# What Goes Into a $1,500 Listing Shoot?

What's up guys, it's Hannah. We're behind the scenes today at a very interesting property. So this is not a listing video, it's not a typical listing video. We're filming this house to get it famous on Instagram. So what's crazy is that the homeowner's sister made a video on Instagram that got millions and millions of views. And so the people are asking, hey, where'd you get this? Where'd you get that? And so they decided, hey, let's get it professionally photographed and videoed. And let's see if we can blow this house up on Instagram. So that's what we're doing today. We're gonna make this house famous. So I wanna take you behind the scenes. Let's go. Since this is not a typical listing video, we are gonna kind of film it the same way, except they are doing the hype package, which means 3 videos, okay? So that's 1 exterior video only, 1 details video, and 1 overall video. So we are gonna still film wide and detail shots, but gonna do a few more detail shots since this is a 3-reel package. What you basically do is you sell them on 3 reels and you use the same footage from like the original thing. Like you don't have to film it 3 times. You're just using the same footage and you're making 3 reels out of it.
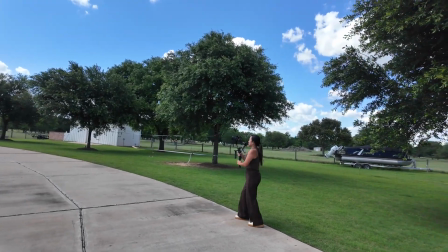It's a great way to upsell your packages. So with that being said, we're gonna go ahead and start with this exterior shot.
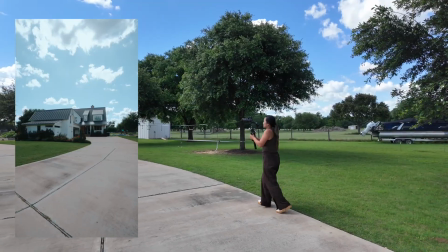We're gonna do a wide shot here and I'm just gonna push in, walk heel to toe
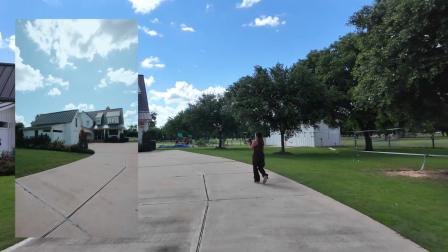and angle towards the house.
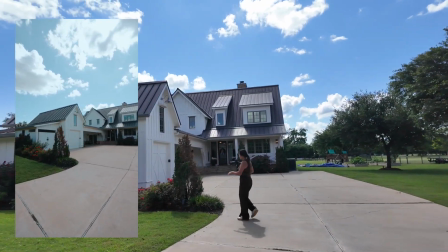Okay, I'm gonna get a few detail shots of their like landscaping here.
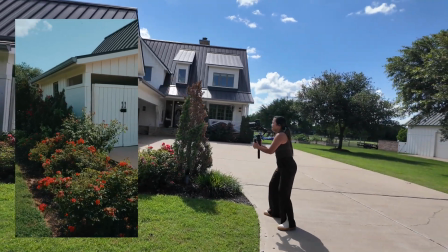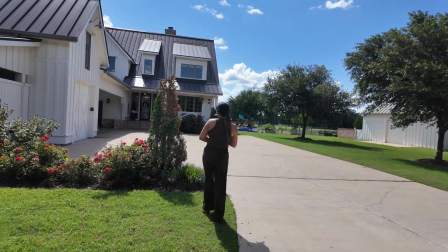I'm gonna use this, well, this is actually a dead tree.
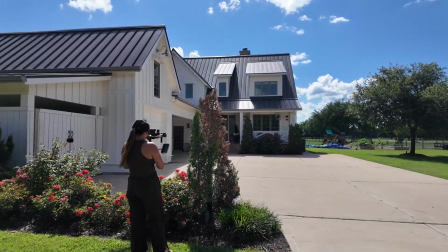I'm gonna use this as some foreground to highlight their front porch.
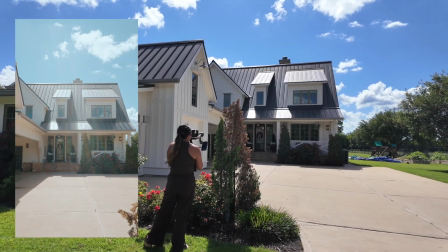Now, a key thing to remember, guys, is that we are coming back at twilight to do this house.
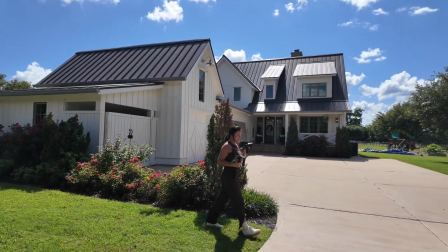So I wanna try to remember what shots that I get during the day outside so I can replicate that
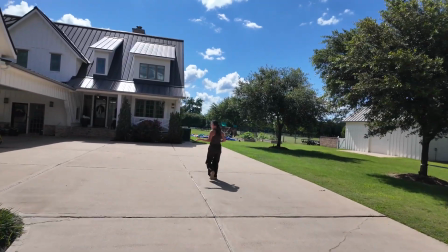and get the same day to night effect for the overall video and the exterior video only.
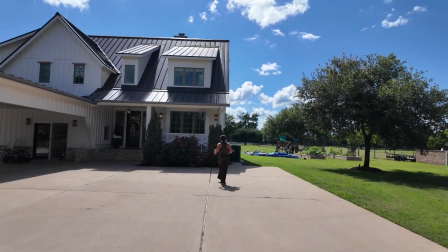So now we're gonna come up here, we're gonna do a few detail shots.
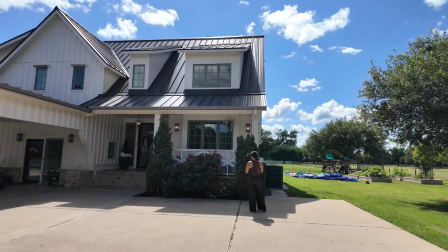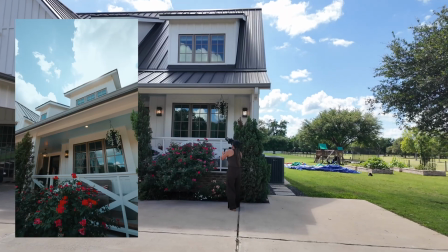So I'm just gonna be in PTF right here and kind of turn and tilt back, catching that sun flare.
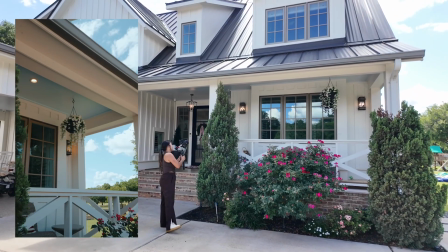Now we're gonna get a detail shot of just kind of like tilting and panning right here.
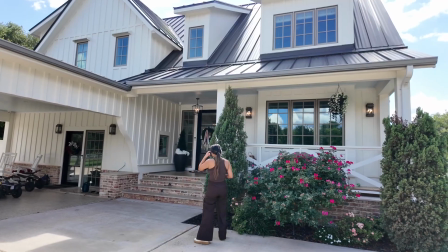Since this isn't for a listing, like I mentioned, we're gonna get a few more detail shots than normal because we're not trying to sell this house.
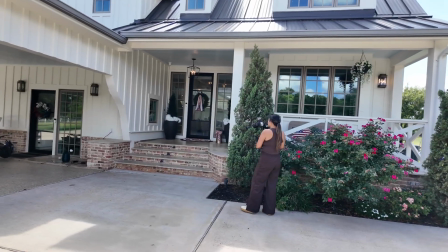We're just trying to showcase it in a really cool way.
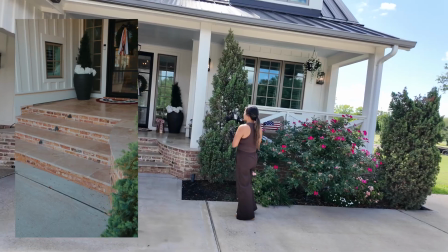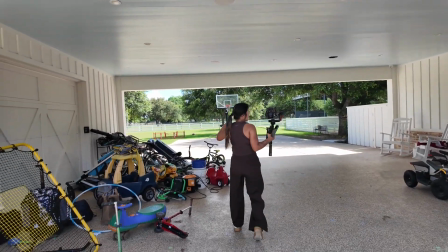For example, like over here, it's not really like cleaned up, but they didn't really care to clean up because we're not selling it.
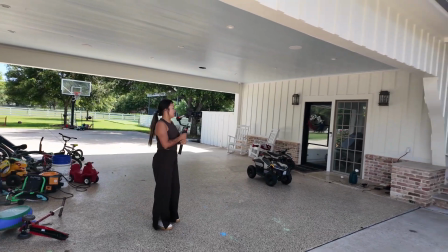So therefore, I'm gonna try not to feature this as much as possible. It is gonna be in a few shots though.
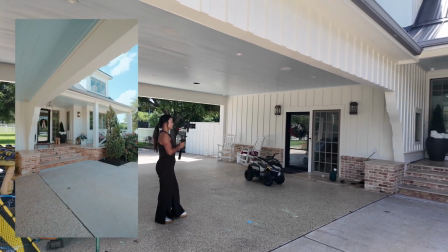So here we're just gonna do a push in.
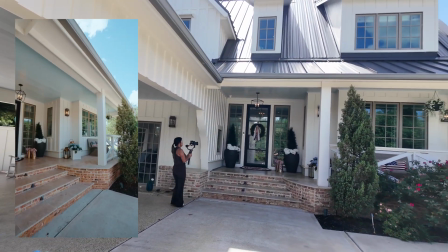Okay.
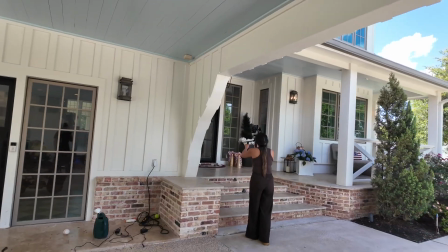Here I'm just gonna focus on this light and kind of back up. All right, so I'm just gonna do a little PTF shot here, pulling back.
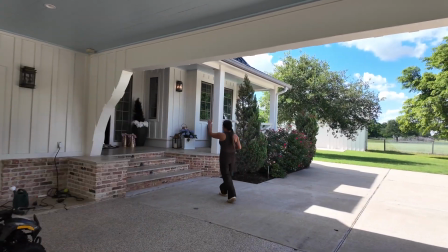Now the reason I am not doing this straight in front is because this is glass, so my body will be in the shot.
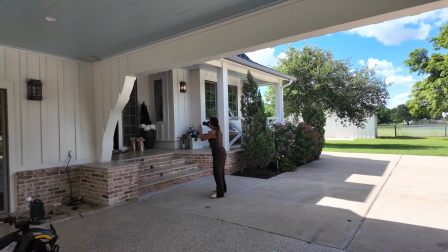So I'm gonna go ahead and do this from the side, therefore my reflection is not gonna be a problem.
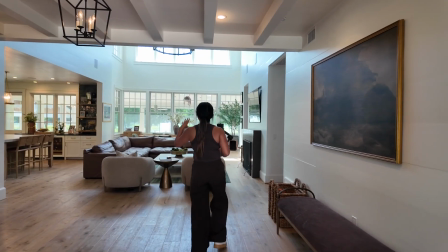So let's go ahead and go inside. What we're gonna do here is go ahead and get the camera settings right for the interior part of the video.
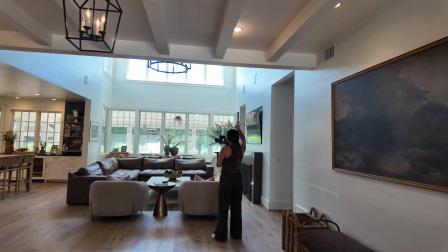I'm at f2.8, ISO 640, 1/125.
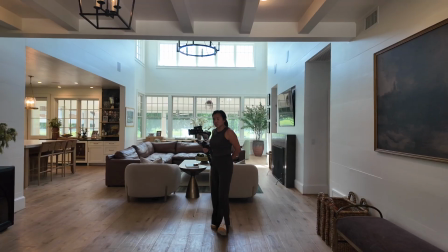I am filming an S-Log, so I'm gonna go ahead and do a straight push-in shot that will get us into this main room, and then we're gonna kill it with the details.
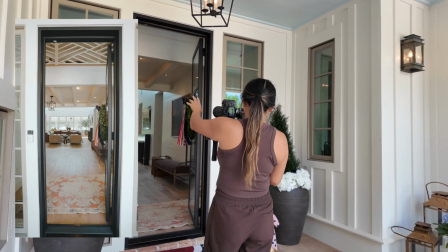As you can see, it is gonna be a little bit bright out here, but that's okay.
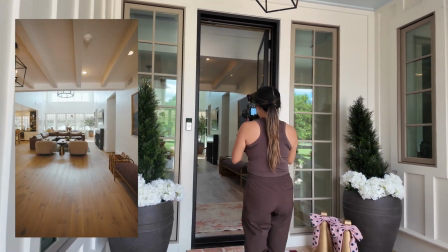I'm gonna go ahead and expose for the inside anyway. I'm gonna start outside the door frame and walk all the way in, kind of tilt up.